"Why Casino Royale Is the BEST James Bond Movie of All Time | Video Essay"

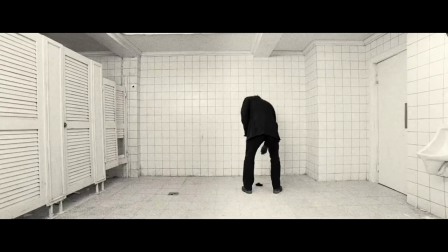(8:05)
Right from Daniel Craig's first line, we're looking at a man who thinks he's untouchable,
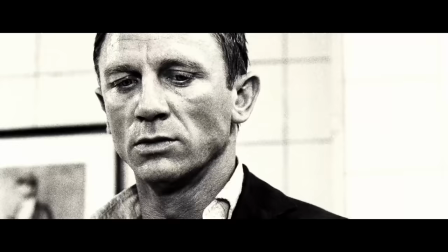(8:10)
one who will do his duty, but do it his way, and not stop to ask for permission or question his own judgment,
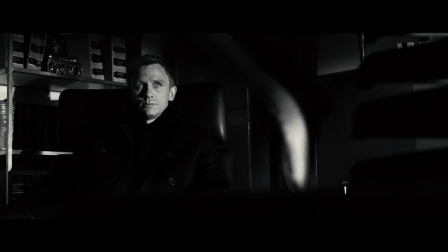(8:17)
because in his own eyes, he can do no wrong. Bond's not going to react when the mole points a gun at him, because Bond's already taken the bullets out.
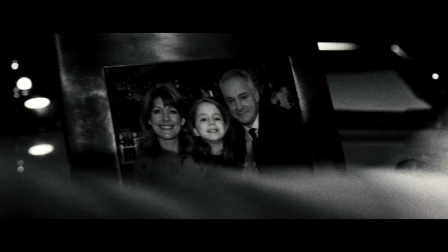(8:25)
He doesn't take pleasure in killing Dryden, that split second shot of Dryden knocking over a photo of his family isn't there by mistake,
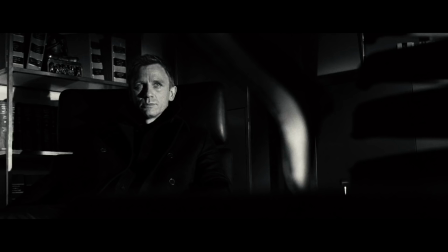(8:32)
but he does calmly get it over with, believing and accepting that it simply must be done.
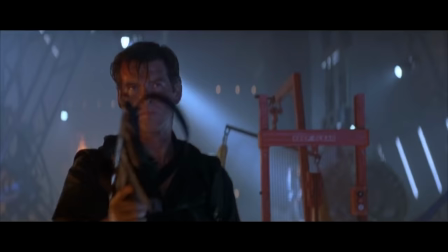(8:38)
That isn't unique to this Bond film, most of Bond's kills in the series are done dispassionately,
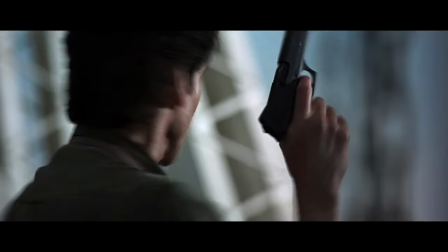(8:44)
but Casino Royale actually explores this part of his personality rather than just having him kill someone and assume you'll accept it as an audience member.
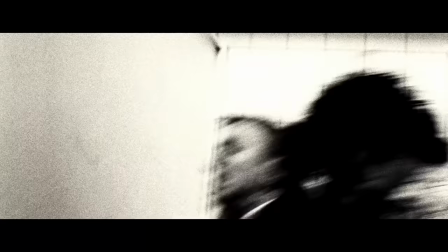(8:53)
The first seed for the exploration is planted when the film flashes back to Bond murdering
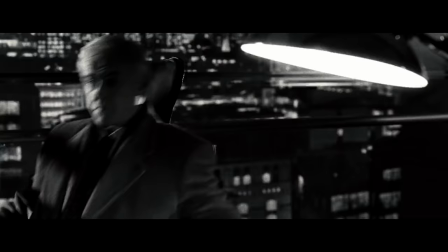(8:58)
Dryden's contact in a brutal fight and then sprouts roots when Bond shoots Dryden.
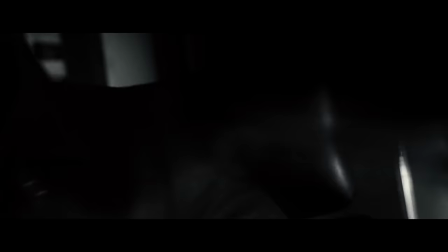(9:03)
Yes, considerably, he remarks, giving Dryden a posthumous response to whether or not killing is easier the more you do it.
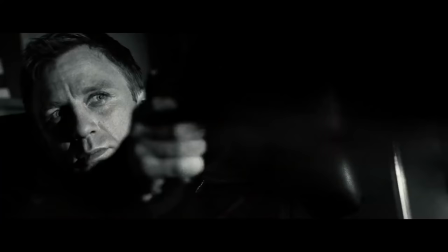(9:10)
Contrast how Bond is breathing heavily and trembling after he drowns Dryden's contact to his composure after shooting Dryden.
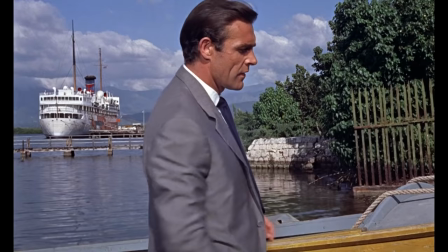(9:18)
In just three minutes, we learn a boatload of information about a character we had already spent 20 films with.
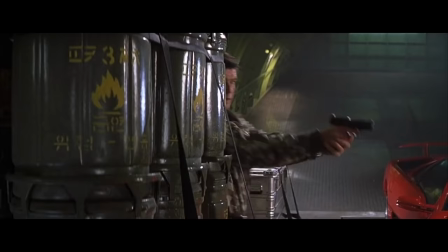(9:25)
If the slate hadn't been wiped clean, if they had made Casino Royale with, say, Pierce Brosnan, without rebooting the franchise,
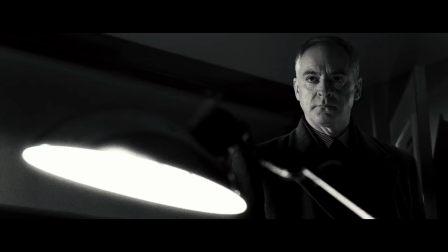(9:33)
even if they had otherwise written and shot that cold open the exact same way,
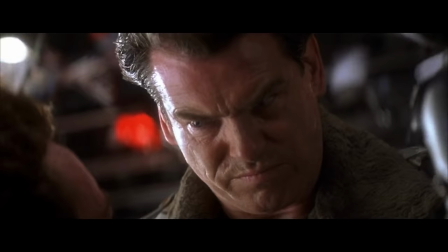(9:39)
none of those nuances would exist. It would just be another day in the field for James Bond, and for us.
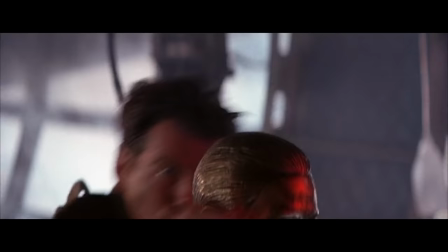(9:45)
This is the issue behind Brosnan's tenure in general. And look, I love the guy.
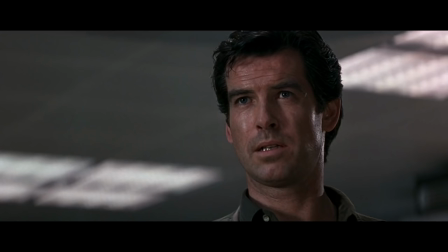(9:50)
I really, really love Pierce Brosnan's portrayal as James Bond. But there's no central, planned-out performance guiding his four films.
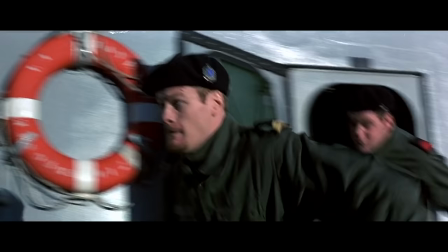(9:58)
He's bringing back personality traits established by Connery and more, creating a nebulous and unfocused version of Bond.
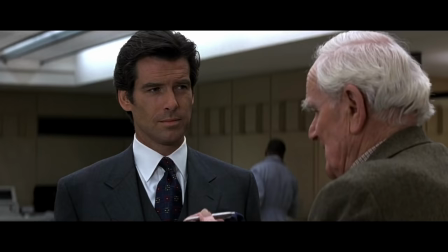(10:05)
It causes Bond to drift into being a fantasy, and as a consequence,
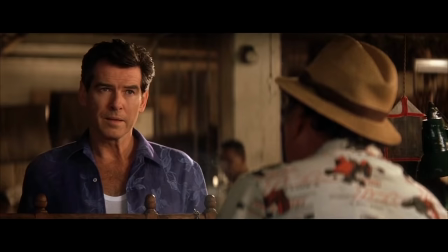(10:10)
you lose the character and instead start to get Bond films that just check boxes.
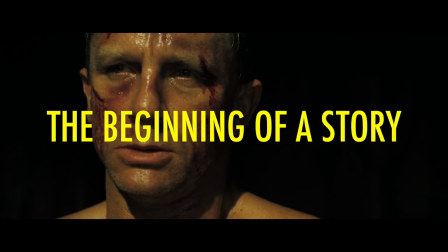(10:15)
What we get instead with Daniel Craig is the beginning of a story,
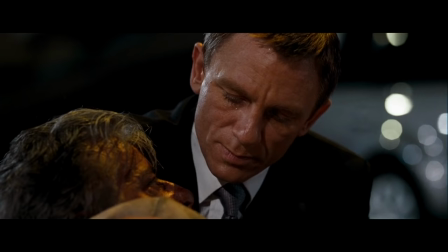(10:20)
the first piece of the most fully formed arc Bond has ever gotten on the big screen.
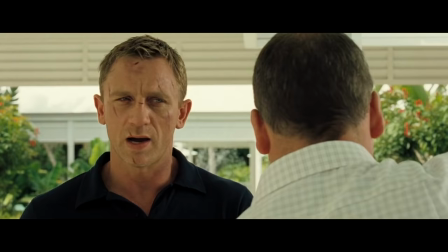(10:25)
And you know what? It doesn't hurt that Eon picked one of the most talented performers alive to physically embody this progression.
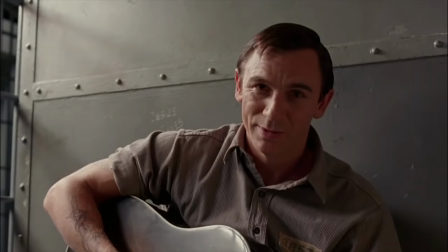(10:33)
Craig spent more than 15 years prior to Casino Royale making his name,
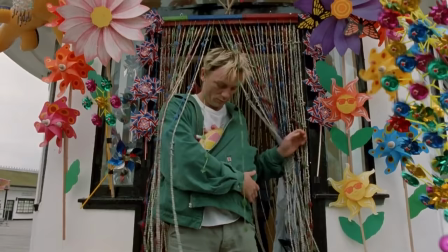(10:38)
playing three-dimensional and complicated figures in a diverse, charismatic, and always interesting set of projects.
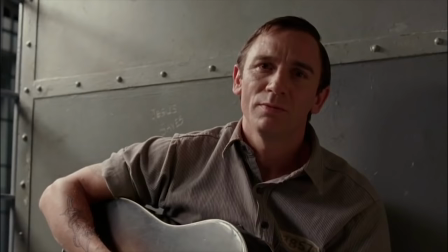(10:44)
No matter what role Craig is playing,
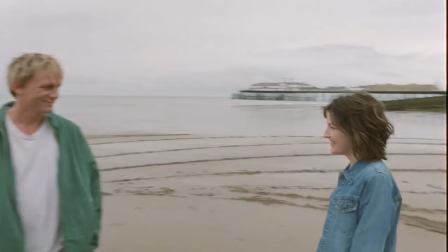(10:47)
he finds there layers of humanity with an attention to detail and thoughtfulness that shines through via the performance.
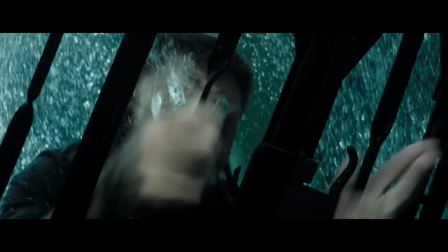(10:54)
And with his Bond, Craig is maybe even doing career best work. He nails the mannerisms and the lines,
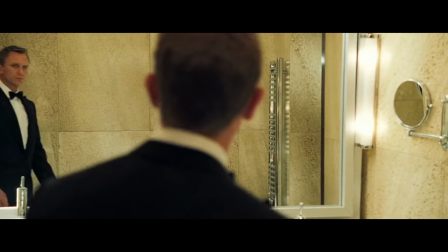(11:02)
but he's also constantly digging into who this person is and builds upon his discoveries in each scene.
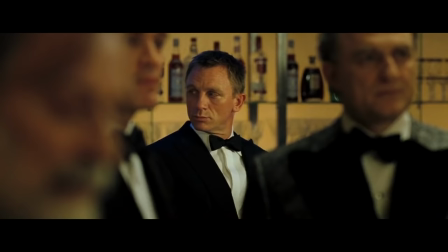(11:09)
As a result, Bond spends the film gradually becoming the man audiences associated with the past.
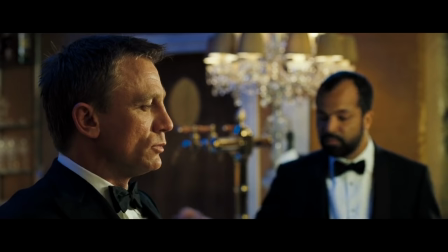(11:16)
He never jarringly shoots a mile forward.
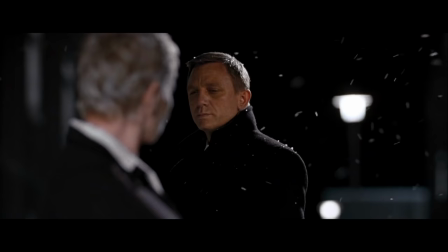(11:19)
It's a steady progression from who he is in the pre-title sequence to who he is when he finally says his catchphrase for the first time.
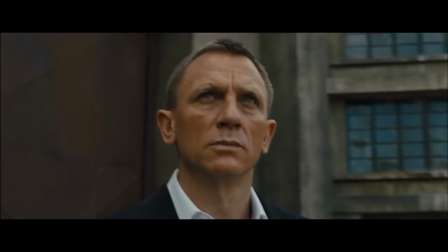(11:28)
This approach is one that Craig has consistently applied to all of his Bond films,
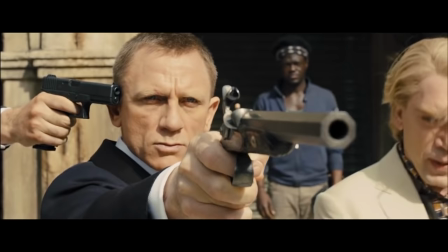(11:32)
always building upon what he's done before, while also making each edition feel new.
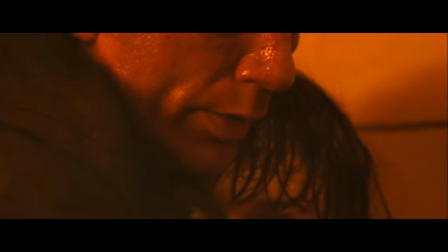(11:37)
As a result, his entire tenure in the role has felt so unified because there's always a focus on the details,
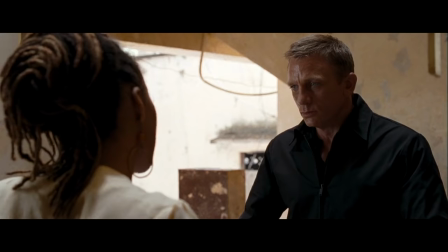(11:44)
on what Bond is doing and why he is doing it. More so than any narrative through line which Craig's tenure certainly has,
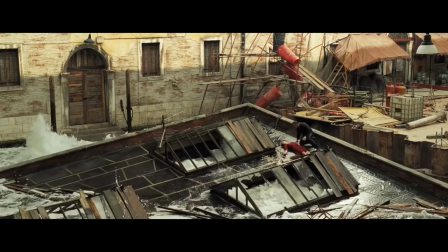(11:51)
there's an emotional through line that doesn't have any impact unless you lay the groundwork here.
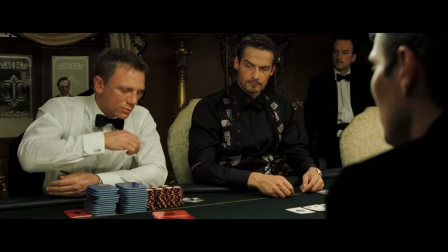(11:57)
This is a masterful performance. Some critics during the 2006 awards season argued that Craig was even Oscar worthy, and they were absolutely right.
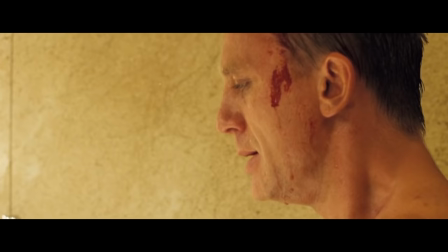(12:06)
If you don't believe me, go watch the fight in the stairwell and then the scene afterwards where Craig cleans his wounds,
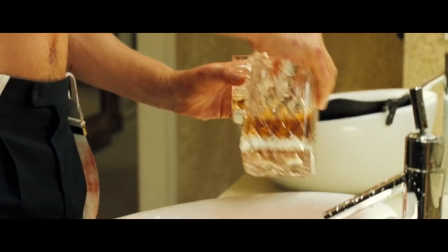(12:13)
confronting who the hell he is.